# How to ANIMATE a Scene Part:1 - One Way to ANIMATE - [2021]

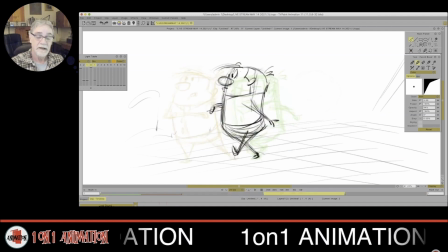Go back. Because I didn't like the placement of where this foot is.
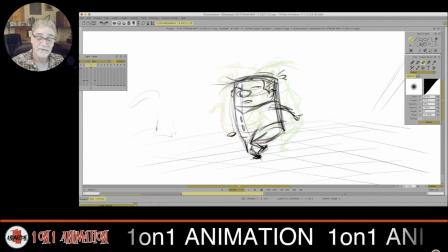And this is where you can make the changes, you guys. This is where you can do it. Nothing is locked in.
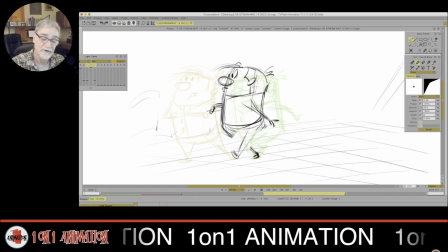And that little change, it was a small change, but it's fine. It's all right. We're going to be a little bit more casual. So what I did was, in the gesture of the arm, I put a little bit of bend into it.
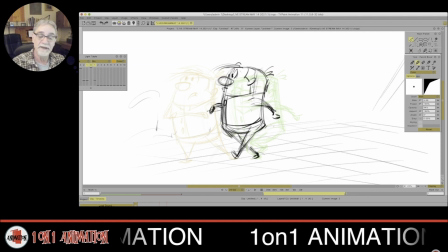And see this hand and arm, a little bend, and it makes them a little bit more casual, not so stiff looking. Okay. Boom, boom. And then he's going to come over to this last one. And this is going to be the down position.
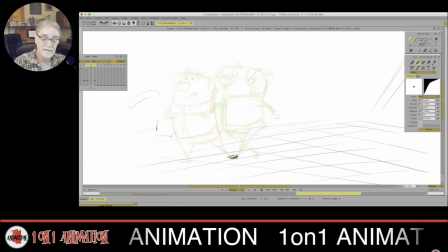as he comes over, and I think I'll change the line of action on this one.
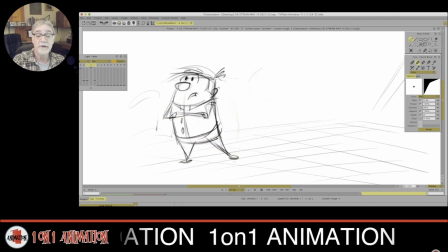Instead of it being consistently, which I could do, you can see here the line of action of his body is up like so, line of action is up like so, but just to give it some variety, I'm going to have the line of action go the opposite way of changing the shapes.
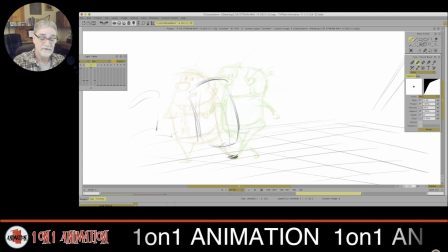And I know this is a down, but I do want to make sure I keep him balanced where he doesn't look like he's going to tip over. When we walk, we do have a little momentum moving forward,
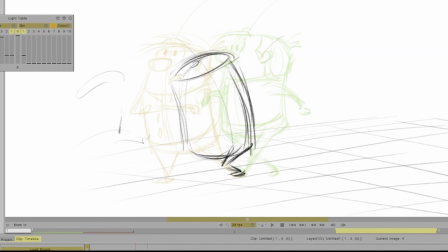meaning the tilt. If it's an extreme walk, the body is tilting like so. If it's a subtle walk and you want to do a stylistic walk, you can have it vertically,
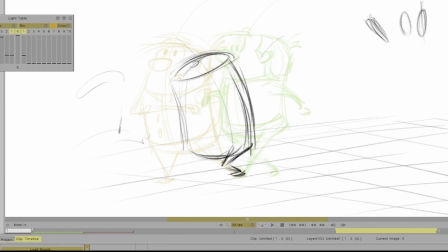or you could have it just slightly, meaning the body, the torso. But on this one, I'm going to just have him where he goes up there, comes down there.
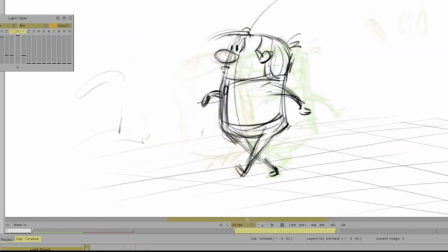This leg is coming through. We'll call him Barney, our character Barney.
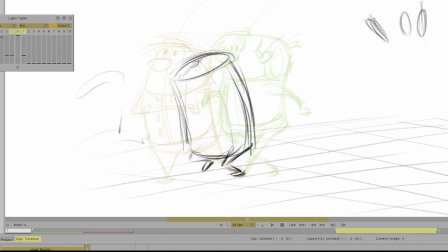Well, he's a Barney. And we're following through with this arc of the foot. And I'm changing the angle of the head slightly.
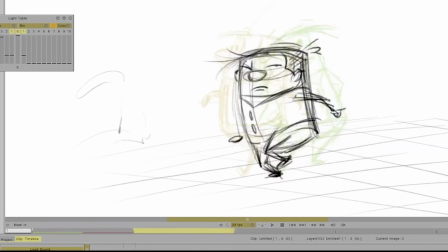Bit of 3/4. And notice that I'm putting in the major shapes like I always talk about.
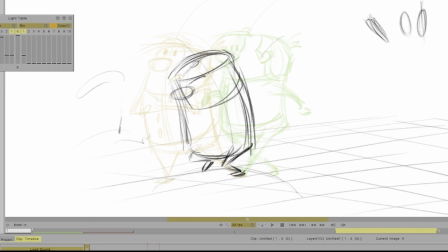I hope that makes sense. And remember, when the opposite leg is going forward, that means the opposite arm, meaning his left arm, is going to start to come through that direction coming forward.
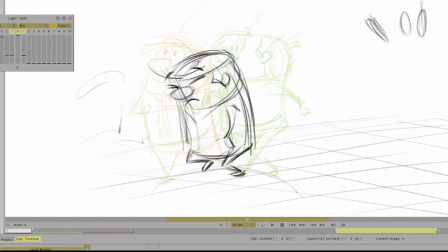And maybe we'll just show a little bit of this hand. I'm not sure. I'll find out as I continue going.
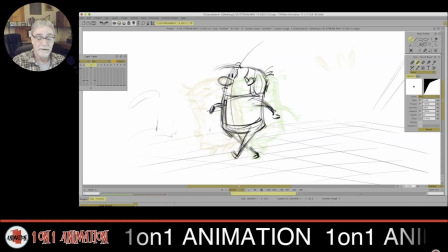It's all a matter of feeling it out and understanding where you're going to go.
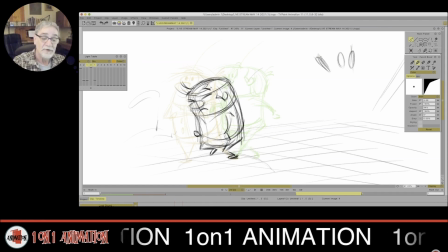With your thumbnails, usually. Thumbnails are important. But I didn't do it on this.
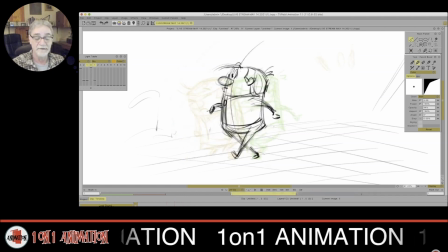Sure. Let's see. Coming through there. And he's going to end up here. So let me come back here, put in another drawing.
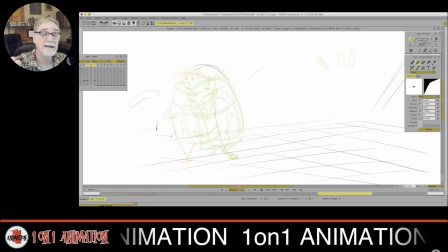And I'm going to have this is, now these are all the keys and, I would say, and breakdowns. Just more drawings. Just think of it as more drawings to describe the action. That's the best way I know how to simplify it for you guys who are just starting to learn.
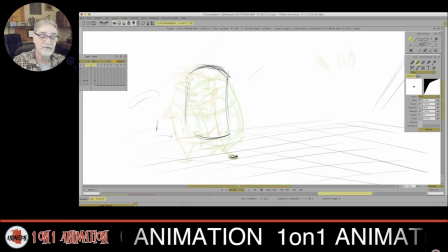It's just more drawings. And where you place the drawings, the shapes, different elements of your character, that's the part that you got to do the search on, as I'm doing here. I'm searching to find where it will be.
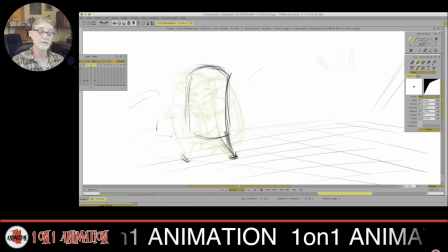I know he's coming up rhythmically, comes through back there, and then he's just going to land right there.